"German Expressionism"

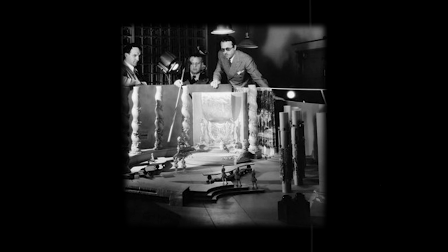Although Reinhardt never considered himself an expressionist, his use of lighting and shadow became his signature.
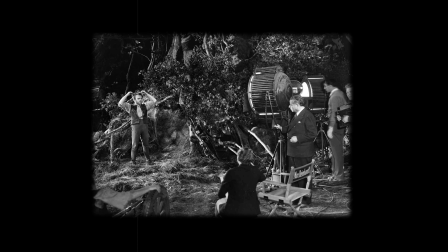He used spotlights to dramatically highlight actors, and shadows to simulate larger crowds than there really were.
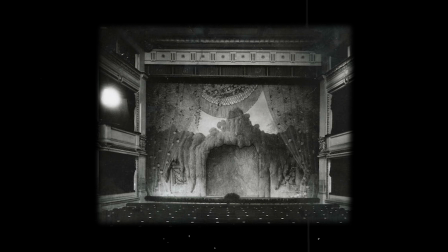Lighting became even more important towards the end of the war, as money grew tighter and less of the budget could be allocated to sets, which were also a major part of his theater. Once the script for Caligari had been approved by the studio, director Vina hired three expressionist painters to design the sets for the film.
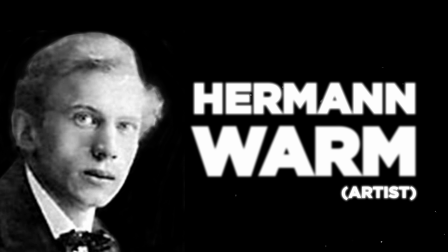Herman Worm, the art director, who would later work with Fritz Lang and Carl Dreher,
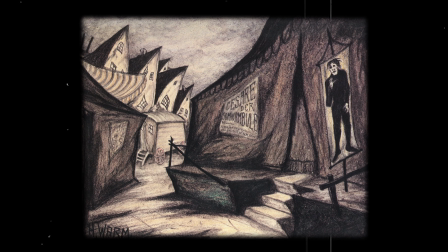took his sketches and blew them up to human size, so it looks like the actors are literally walking inside of a drawing.
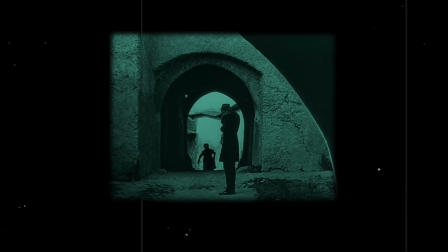Other directors were less exaggerated. In Nosferatu, F. W. Murnau used real locations, a rare practice at the time. But his deliberate choice of framing highlights the mood of the scene more than the physical spaces in which they're set.
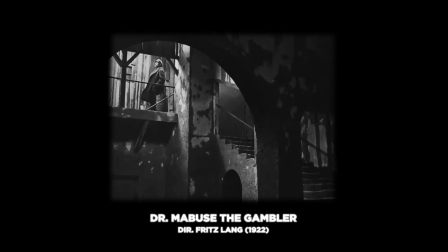Fritz Lang was similar. He used lights to accentuate certain architectural details and reliefs.
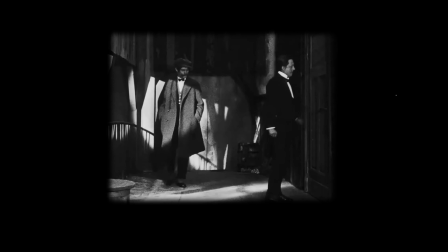He pushed reality, but not beyond the physical boundaries of our world. What ties all these films together is their inward focus. Ultimately, they are outer manifestations of some inner mental or emotional state, whether it's of a madman, a vampire, or a gambler.
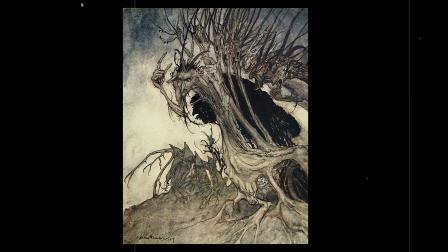Germans have always had this fascination with the fantastical.
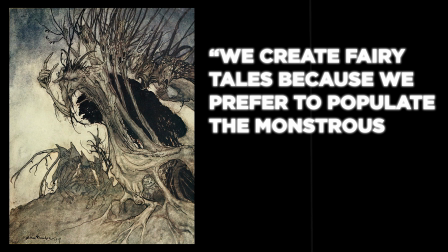We create fairy tales because we prefer to populate the monstrous emptiness and horrid chaos, says poet Ludwig Dieck.
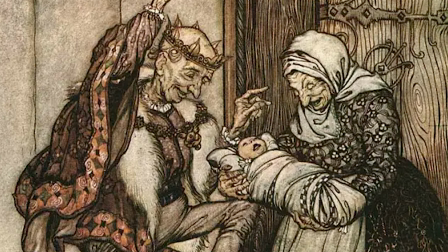Tales of terror are told to children, and they are met with giddiness and glee. As the centuries go by, it moves from one medium to another.
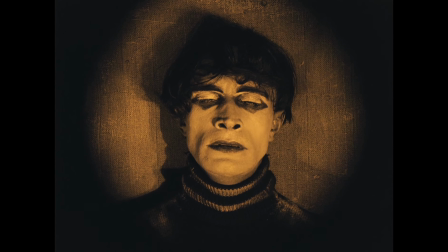Films took over plays and books, but the blood of history is in them all. War met the movies, and the result was a dead man opening his eyes in a coffin. Thank you.